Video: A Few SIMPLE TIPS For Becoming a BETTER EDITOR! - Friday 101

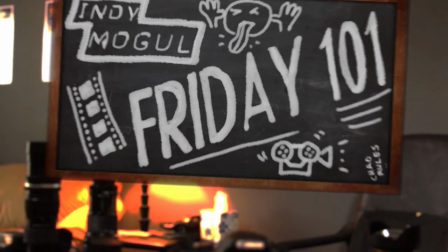Indie Mogul. Friday 101 is about to begin. If you're looking for a particular segment, click one of the topics listed below.
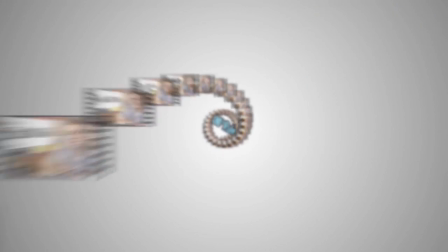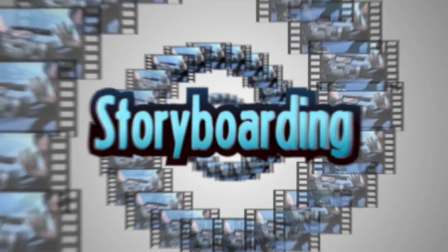This week, instead of being on my nicer set, which is actually my producer Jason's office, I get to sit in front of this cluttered mess, aka my editing station, as I prepare to cut up your movies and show you a few easy methods to improve your editing skills.
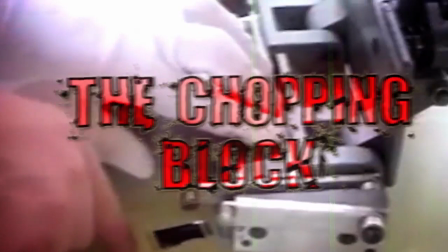This week's Friday 101 is our very first chopping block. Now, I won't be doing this too often, but a lot of the problems with the movies I'm about to go over apply to many of the viewer submissions I've received for this segment and also for MovieQuest over the past year.
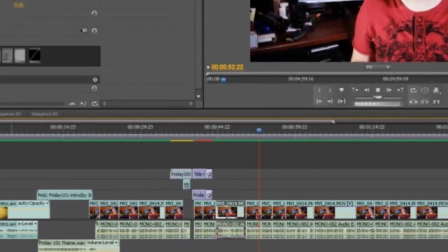Editing is my favorite part of the filmmaking process. This is where you can really make your movie your own. Some people plan out each cut well in advance, and some will shoot loads of coverage and figure out how to piece it together on the timeline. That's my method. But there's a few things I've picked up on in the past year that are common mistakes made by less experienced editors, so let's go over a few of the major ones. One requirement for this episode is something you may not all have: a video editor that does multiple video tracks. I use Premiere Pro, so that's not an issue for me, but for those starting out or with limited budgets, using cheaper or free software, that can be a problem as many of those will only give you one timeline to work with. I did some digging and found a free program that is currently in beta, launches officially on Monday. It's the resurgence of an old editing and effects program called Lightworks.
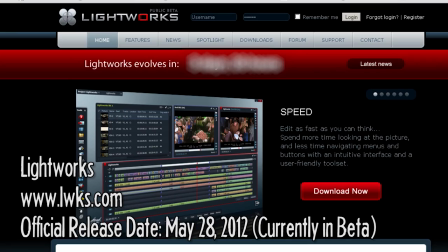It has a very different interface than anything I've used before, but it does do multiple video tracks, and that's the important part, especially for our first editing tip, dialogue overlap. To demonstrate, the first video we're taking a look at is from the channel DougTheGoat, with a video called Cat Vase.
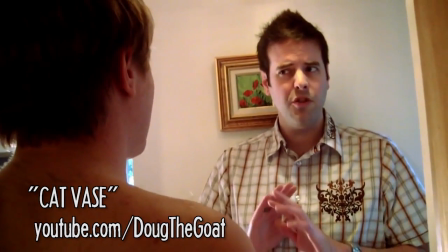Would I notice if one of my favourite possessions, something that brings me joy every single time I look at it, was replaced by a cat?
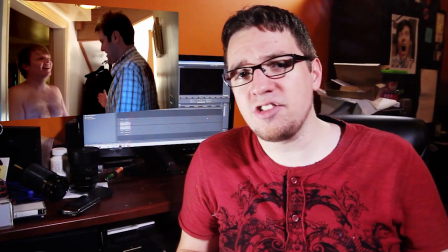Now, this one is actually pretty funny. The dialogue is well written, the actors do a great job, but one thing this video doesn't have is dialogue overlap.
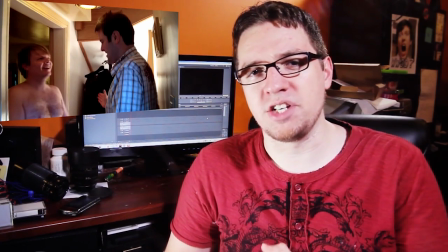It doesn't affect the overall quality of this video as much as it does some others, but it works well as an example here.
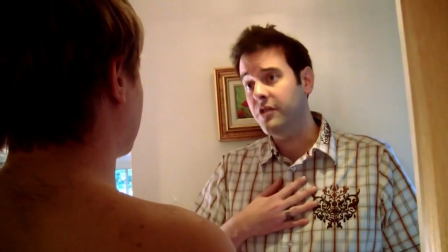Watch the way the cuts always come at the end of each line.
Would I notice if my vase was replaced by an actual cat?
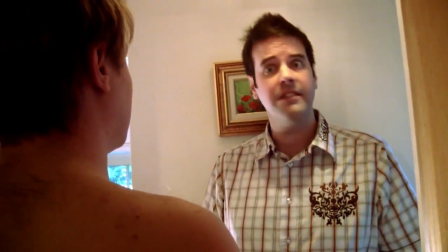Simple yes or no? Well, I guess yes. Yes, I would notice that. Okay, thank you. Right there in the end.
Again, this one is a bit more slight than most, but there's a weird stilted quality to most of the cuts.
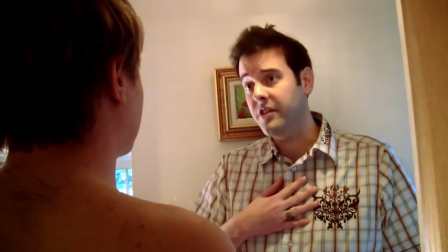Watch how this scene flows with some very minor adjustments.
Would I notice if my vase was replaced by an actual cat?
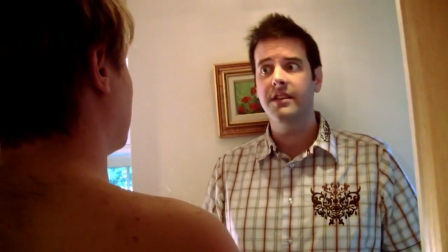Simple yes or no? Well, I guess yes. Yes, I would notice that. Okay, thank you. Right there in the end.
Whenever I'm cutting dialogue, I never ever put the second clip directly after the first clip, and this is where multiple video and audio tracks come in.
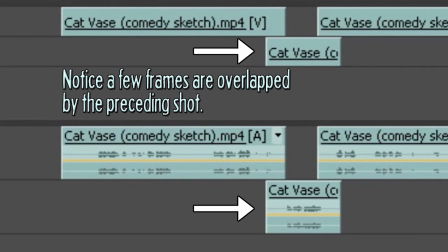Overlapping the dialogue, either by cutting to the second clip after the second person starts talking, was replaced by an actual cat.
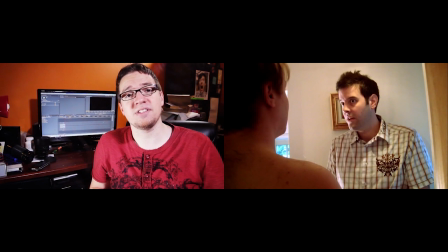Simple yes or no?
Or cutting to the second person as the first person is just finishing talking.
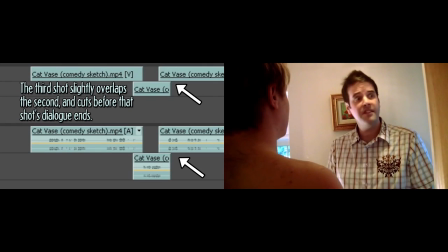Simple yes or no? Well, I guess yes. Yes, I would notice that.
Makes videos feel like the action on screen is dictating the editing, as opposed to the editing dictating the action.
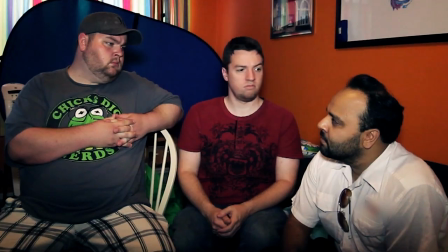To put it more simply, imagine watching two people talking and you're sitting between them. Looking back and forth from one person to the next, imagine at what point in the conversation you would look away to the other person. Do you anticipate they are about to respond and are looking for their reaction? If so, you'll look at them before the other person finishes.
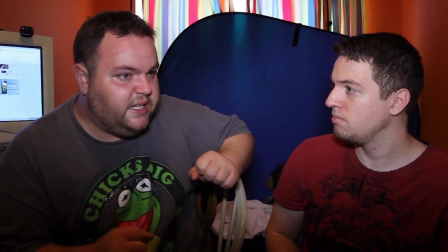Ab, I've got something important to tell you. Something enormous. It's going to change your life dramatically, forever. What is it?
Are you paying close attention to the person talking when suddenly the other person starts to respond?
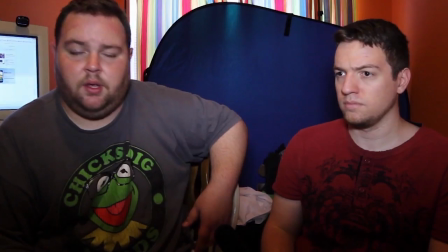If so, it's going to take a split second or two for you to look over at them.
It all started a few years ago.
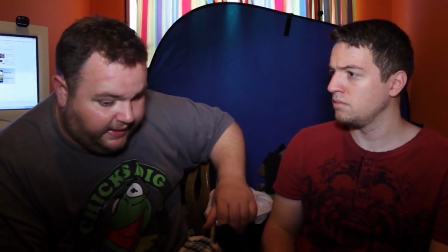Events were set in motion that led us to this very moment.
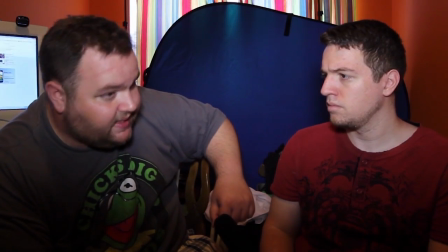This very important moment that one day you will look back on as the day you realized your entire life was a lie.
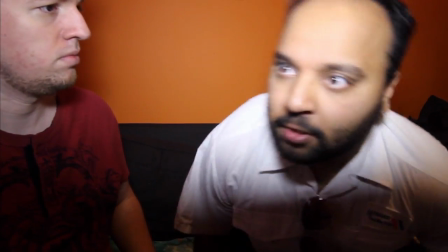This moment... Too long, won't listen, gotta go chat, thanks for nothing. That's the big one.
It's one of my major pet peeves when watching videos online. And I would do this technique for every cut.